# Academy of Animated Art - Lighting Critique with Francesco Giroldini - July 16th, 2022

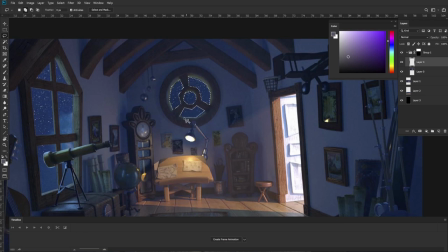4:14 Because that's the first thing that stood out to me. I guess because they are in the middle of the picture and they take up so much real estate.
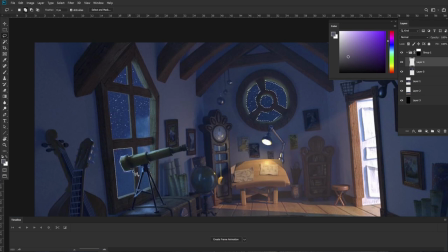4:24 Those bright reflections on the... Oh man, I'm blanking on what this guy's name is... Telescope? I kept thinking of horoscope.
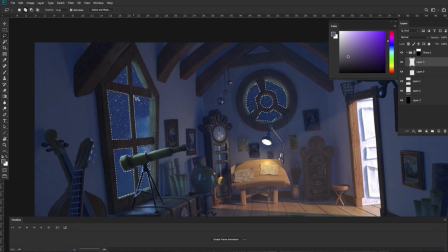4:38 So the telescope is catching some really bright reflections that sort of give away that there is a light outside of frame that is much, much brighter than the sky.
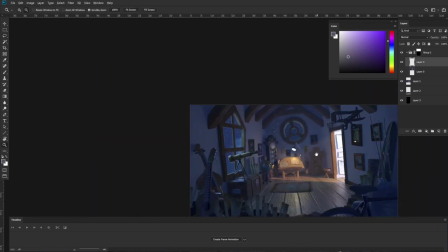4:48 So if we're going to keep the light, that intensity,
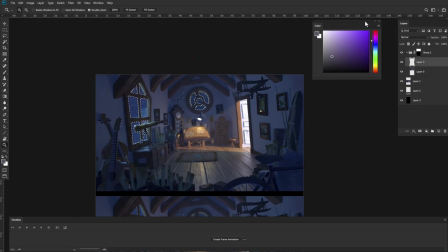4:53 I think we should just make those windows a touch brighter. So I'm going to set up a new layer and use that selection I just did as a mask so now I can paint freely.
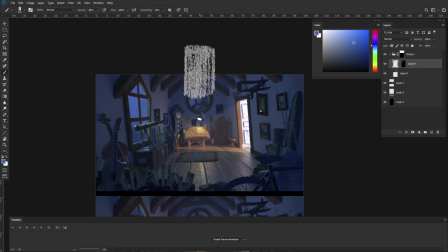5:07 Then I'm going to go here and just lift some of those values slightly and you can see that as I make them brighter I'm desaturating them and as I get darker I'm saturating them and shifting them towards blue.
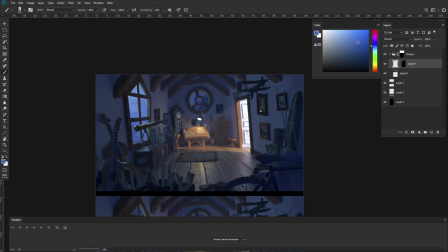5:22 That's because if we're trying to emulate the way that our eyes perceive brightness, we tend to see things more saturated as they get darker and less saturated as they get brighter.
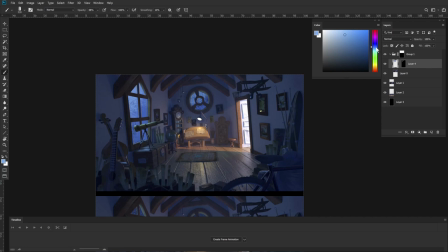5:37 So it's no coincidence that the brightest bright we can perceive is white, which is the absence of saturation.
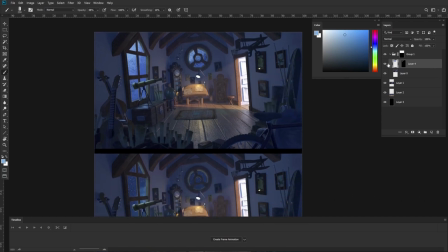5:46 So if we go back and forth, now they might feel a little frosted. Maybe the gradient is too strong. We can play with the opacity and essentially just bring back some of it. We could also duplicate it and then set it to something like linear dodge.
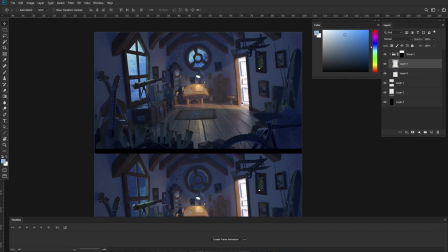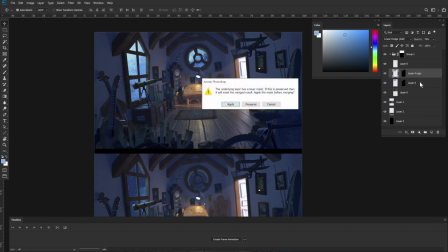6:12 And that would allow us to then
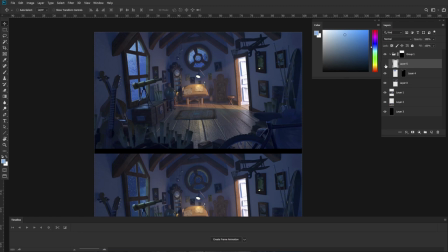6:19 have those glow a little bit.
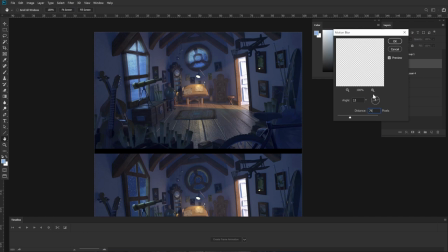6:25 So if we want to do something like that we can kind of give the appearance that
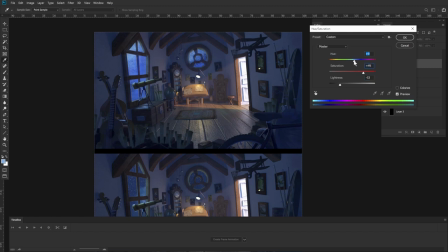6:33 kind of glowing a little bit and not too much just enough so that the edges aren't quite as sharp.
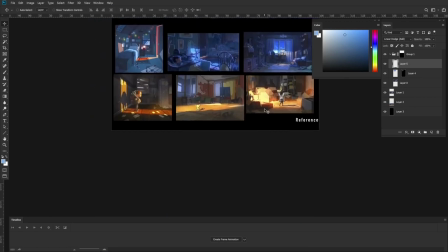6:44 I'm sure if we look at some of your reference you'll find this kind of glow.
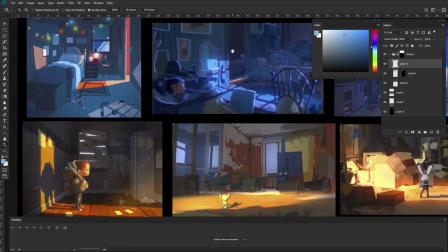6:50 They painted it here on the actual light in the room so if the actual sky was visible in frame
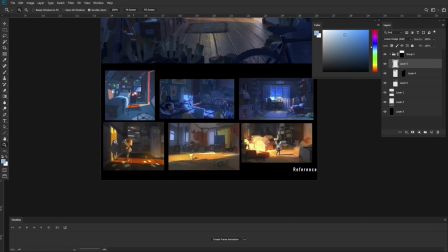6:58 it would even produce even stronger glows right because the light source can only be brighter
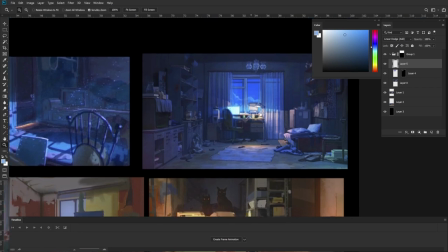7:04 than the light falling on an object so yeah you see all of this all of this reference uses
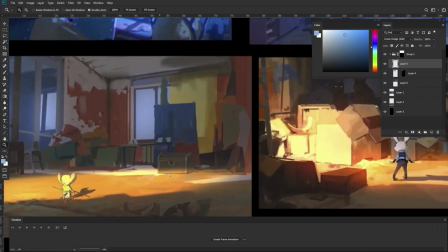7:10 glows and halation as a mean to suggest the hotness or the temperature
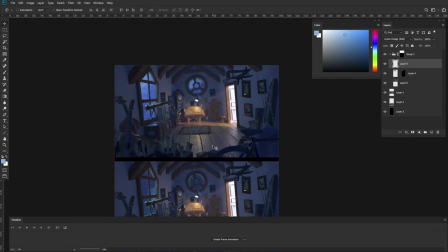7:15 of a light so we're doing the same thing now we are making those windows appear brighter both by painting them brighter and and making some halation around the edges more prominent.
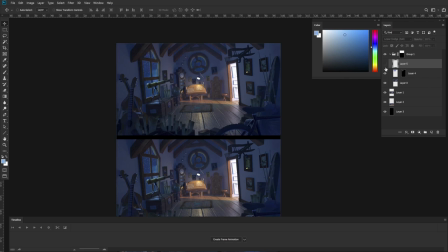7:32 So this is before, and this is after painting the window, and after adding some halation.
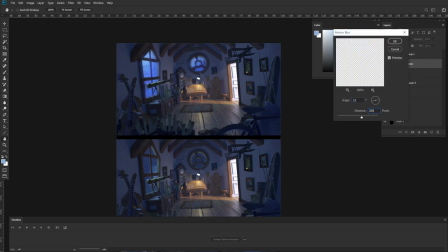7:39 And we can even do two passes on it where we have a second one even brighter.
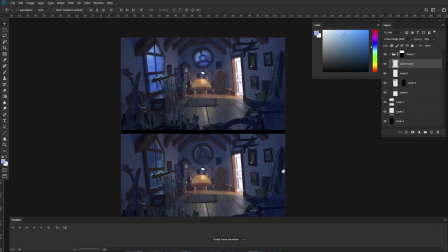7:46 That's a common thing to do in CG, like several layers of glow or blur.
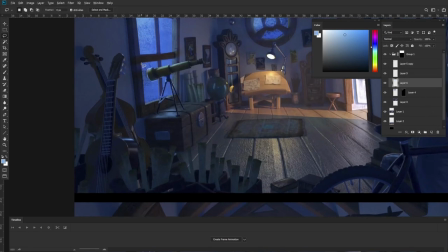7:55 Although I do think that we might have gone too far here, it would be nice to suggest that there is something off-screen. Otherwise, it might look like we are floating on a balloon into the sky, right?
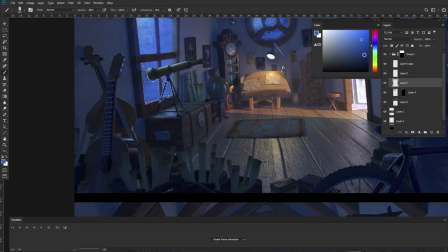8:07 So we want to introduce something at the bottom of the frame, if we can, so that there's either foliage or a distant cityscape, something that would block the light.